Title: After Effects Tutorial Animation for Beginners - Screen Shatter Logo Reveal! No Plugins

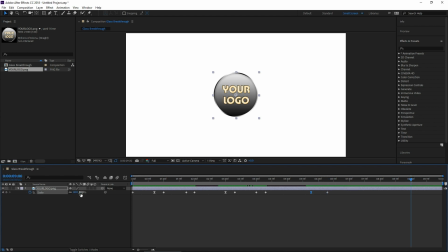[3:19]
Let's go to like nine seconds and turn the scale up just maybe that much so let's check it out right now hit the glass hit the glass third try really get it boom hit the glass made it through and it's creeping towards us nice so that's it for the scaling it's really easy
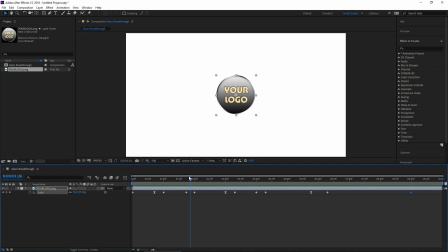[3:38]
now we're going to add some shakes to it and give some other dimensions to it to really make it look like our logo is putting in an actual human effort so let's go ahead and make our logo 3d by clicking here we're going to have it start leaning forward like it's really putting its head into the charge but and drop this down again so we get all of our rotations here so we don't want to start it out leaning forward okay so let's
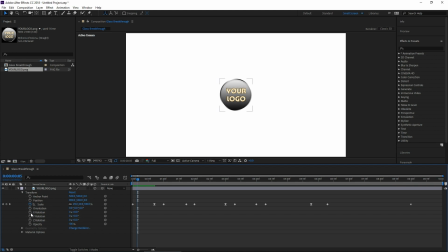[3:58]
go a little bit ahead and go ahead and click on the X rotation stopwatch and from here it'll start going forward let's go ahead and bring this all the way to where our logo backs up the most and let's lean our guy forward like
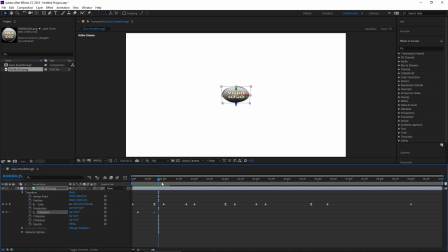[4:14]
that nice so it's coming at us leaning forward but we're actually gonna make it do is stand back straight up right before it hits our glass. That way we can see our logo each time it's hitting. So let's go right here to where we hit the glass and let's go back to zero on our X rotation. Now let's go ahead and make all three of these keyframes smooth by highlighting them and pressing F9.
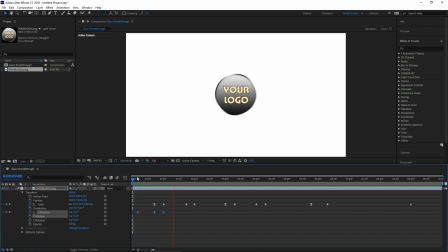[4:33]
So let's see what we got here. Boom. Okay so that's our logo coming and hitting. Let's do that and match the rest of our scaling. It's going to stay straight up while it comes back, while it rests, and then right here let's add another keyframe and while it's backing up it's gonna lean itself forward and
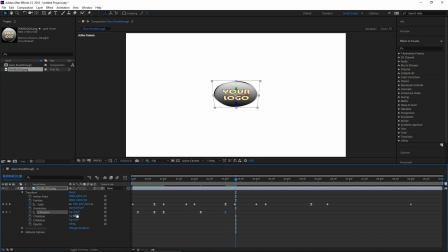[4:57]
then when it hits it's gonna go back to zero it's gonna sit still while it's resting here comes its wind up this is the main one where it gets really serious so maybe I'll rotate it more create a keyframe here and let's go all the way to here and let's make him lean
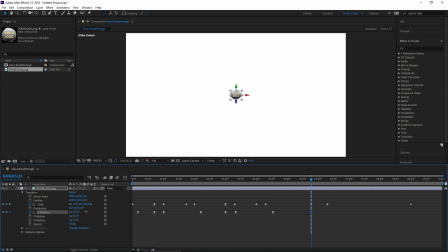[5:16]
down a lot next
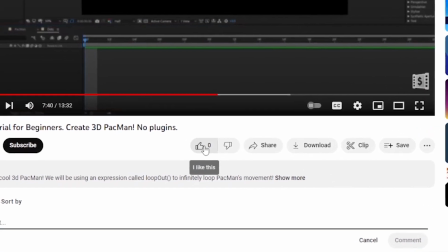[5:19]
go ahead and go back to the video that you're currently watching right now go ahead and click on the like button and then you want to click on the subscribe
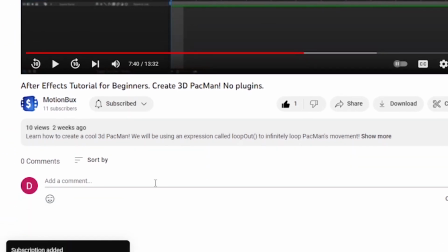[5:25]
button now once you've done that scroll down go ahead and add a cool comment this is the coolest video
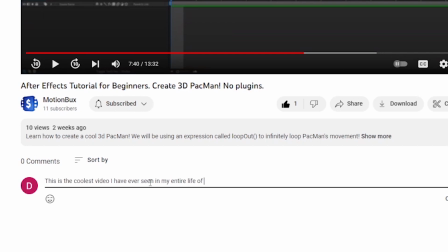[5:32]
I have ever seen in my entire life of living on this planet we call earth
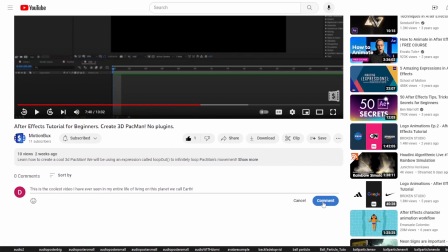[5:36]
something like that go ahead and click on comment okay
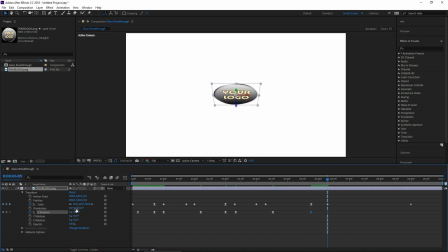[5:42]
and then he's gonna come up for the final hit bam in your face let's bring that back to zero and then it's gonna stay straight up the rest of the time because it already broke through the glass. Mission accomplished. Now we're going to add some shakes. When it hits that glass it's going to get dazed like whoa. So to do this we're going to use our Z rotation. So let's go to right where it hits.
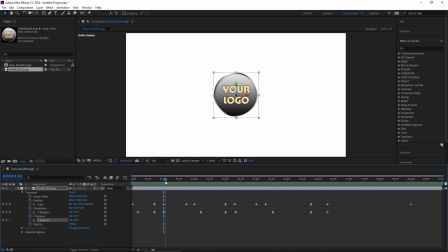[6:01]
Let's hit the stopwatch on Z rotation. Only go like two frames forward. Now let's rotate it to the side. Now only a couple frames forward again. Rotate it to the other side. And the shake is eventually going to wear down.
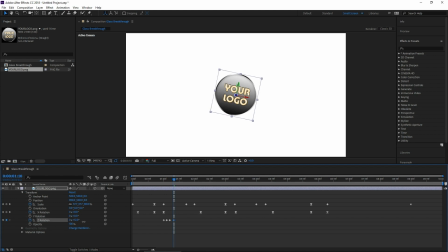[6:15]
So this time let's go a little bit further and go the other side. Not as far down though go further again bring it back let's go even further and bring it back to zero let's see how that
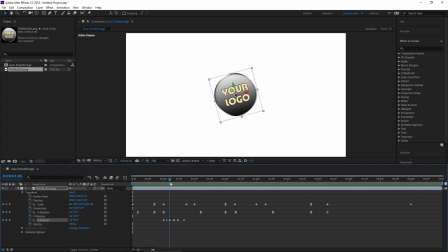[6:32]
looks as you can see it hit and it wobbles that wobble takes a little too long so let's actually compress this make it happen a little faster here's a cool way to do this highlight all of these that we just did press on alt on your keyboard and click this last one and
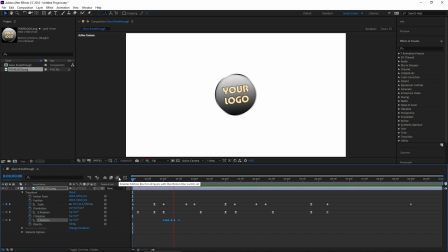[6:48]
pull it in so it's kind of compressing these frames now let's check it out yeah it hit it got shooken up cool let's go ahead and do this for the next collision and you know what it's easy as highlighting these pressing ctrl c to copy them make sure we lined up where we hit it the glass next time
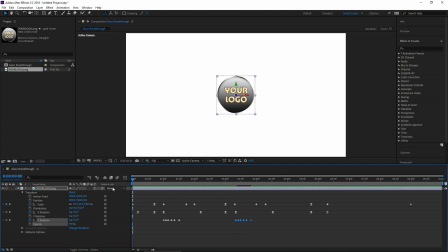[7:05]
and hit ctrl v so here's what we got going now
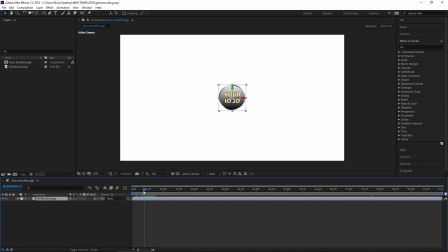[7:16]
let's give our composition a little bit of depth so to do this we're going to create a simple background using a gradient ramp that'll just help this composition look a lot better once that glass breaks.
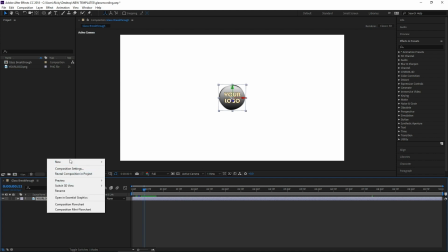[7:25]
So let's go ahead and right click here. Get a new solid.